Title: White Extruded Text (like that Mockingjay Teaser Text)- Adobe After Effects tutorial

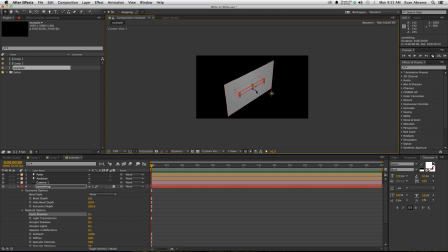(8:11)
So now if this thing comes out in front,
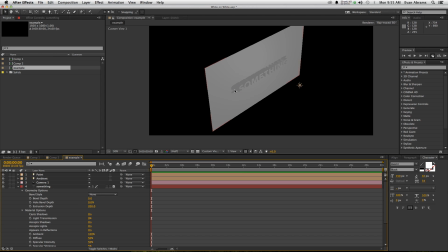(8:14)
you can see that it is casting shadows onto this big gray, actually white, but in this case, gray because it's kind of dark, thing, right? So this is casting shadows because it is real 3D geometry. And if I move this around, it changes where the shadows are.
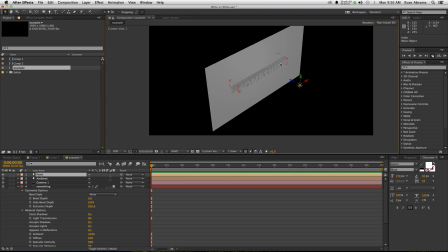(8:33)
Perfect. So conceptually, you now know everything you need to make this work. So let's animate it. There isn't much that needs to be animated, and in fact, the animating is really boring.
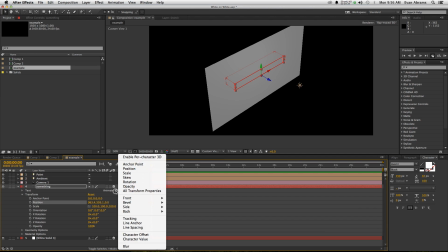(8:47)
So we're going to go animate position, cool,
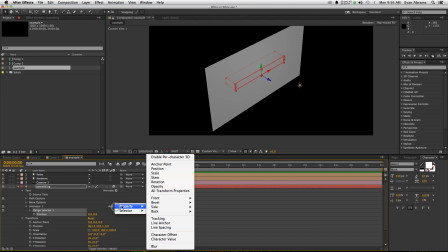(8:51)
and then we're going to also add the property of enabling per character 3D,
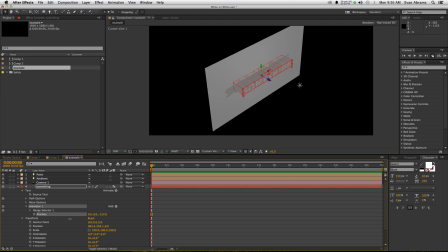(8:56)
and what we're going to do is we're going to have this pop through by, I don't know, negative 150 or something like that. It doesn't matter too much. We are going to animate the range selector. We're also going to go into the advanced options here a little bit.
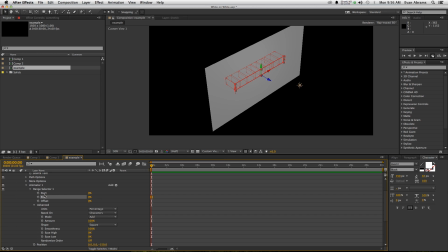(9:13)
And what we're going to do is we're going to start the range selector end all the way here. And we go to 10 seconds and range selector is at 100. So that means each letter is going to come on one after the other. That's neat.
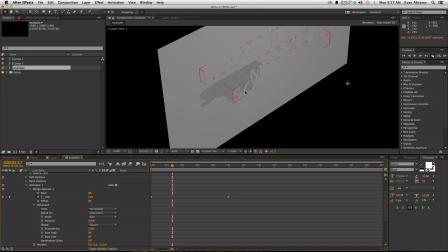(9:30)
Casting new shadows as they protrude through this thing here. So it starts as nothing and it starts coming on. We're going to use these easing options here in the advanced area, and we're going to ease low on this.
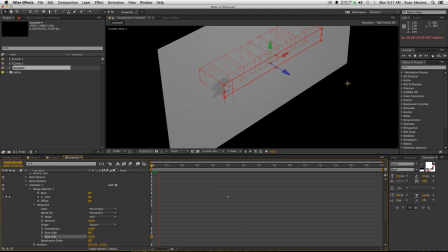(9:46)
So it kind of, you know, slowly and then fast and kind of clicks in. So that's kind of neat. Maybe 50%. I don't know. Do whatever you feel looks best for you. I don't really care. Don't worry too much about easing these keyframes you've created, though.
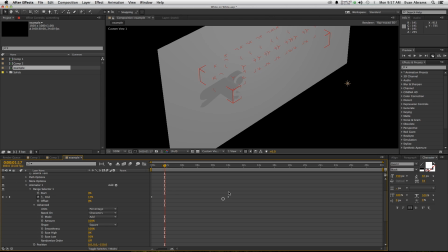(10:04)
Now, that is because these just make the range selector move, right? So the range selector is this line and this line. And if you want to affect the range selector, you want to mess around here in the advanced tab.
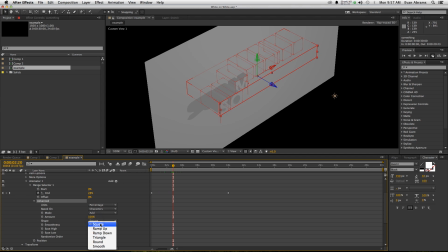(10:18)
So, you know, we're using the square, but it could be the ramp up, it could be the ramp down, it could be all sorts of things, you know. But you need to figure out for yourself which is going to work best. I'm just trying to get through this so I can get on with my day.
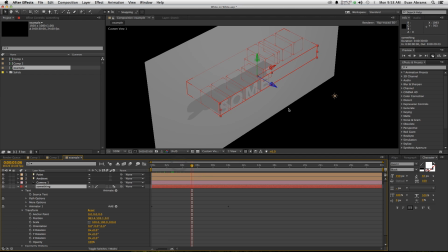(10:35)
We've got this thing animating on, but it looks pretty terrible. So let's look through the active camera at the front.
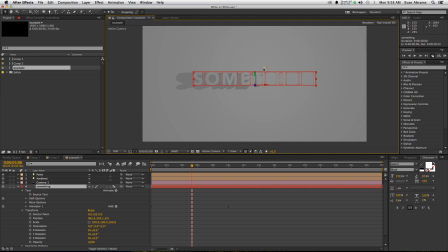(10:44)
We have one light creating some shadows. Not that cool, all right?
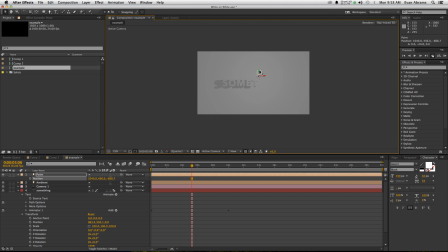(10:51)
Let's call up the position of this thing, and we're going to move it up here like this, all right? We're going to create like a lighting array out of these things. So I'm going to duplicate this point light, and I'm going to move it over here. So see how we're now creating more shadows?
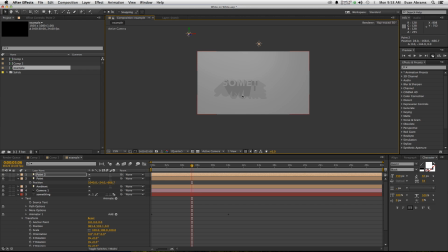(11:09)
We want to vary up where these are so the shadows overlap, but also create new areas of shadow. All right, I'm going to duplicate that again. I'm going to move it down here. What do you think about that? And I'm going to move it even further away.
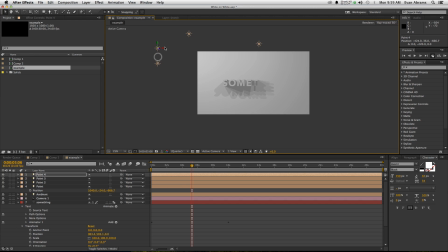(11:24)
So it's like this. Now I'm going to duplicate that again. And maybe I'm going to fill in some of this zone over here. All right? So right now it's pretty top heavy. I'm going to duplicate this again.
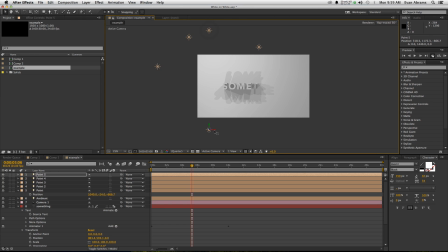(11:38)
And I'm going to move one all the way down here so that it's pushing shadows in the opposite direction. Yeah, you can see moving it further away elongates the shadows. So, you know, shadows, shadows, shadows, blah, blah, blah, blah.
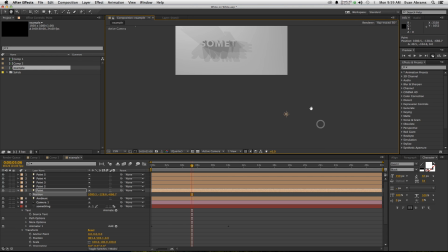(11:56)
Anyway, we've got heavy on this side, light on this side. I don't know if there are more sides that you want to cover.
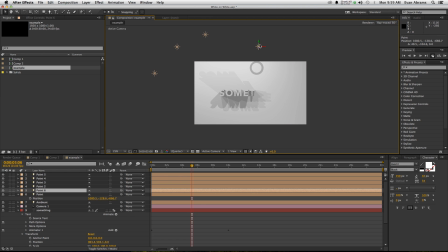(12:04)
You know, duplicating more of these can be helpful to that. But really, you just want to give these things depth by sort of altering the way in which the shadows sort of go, right?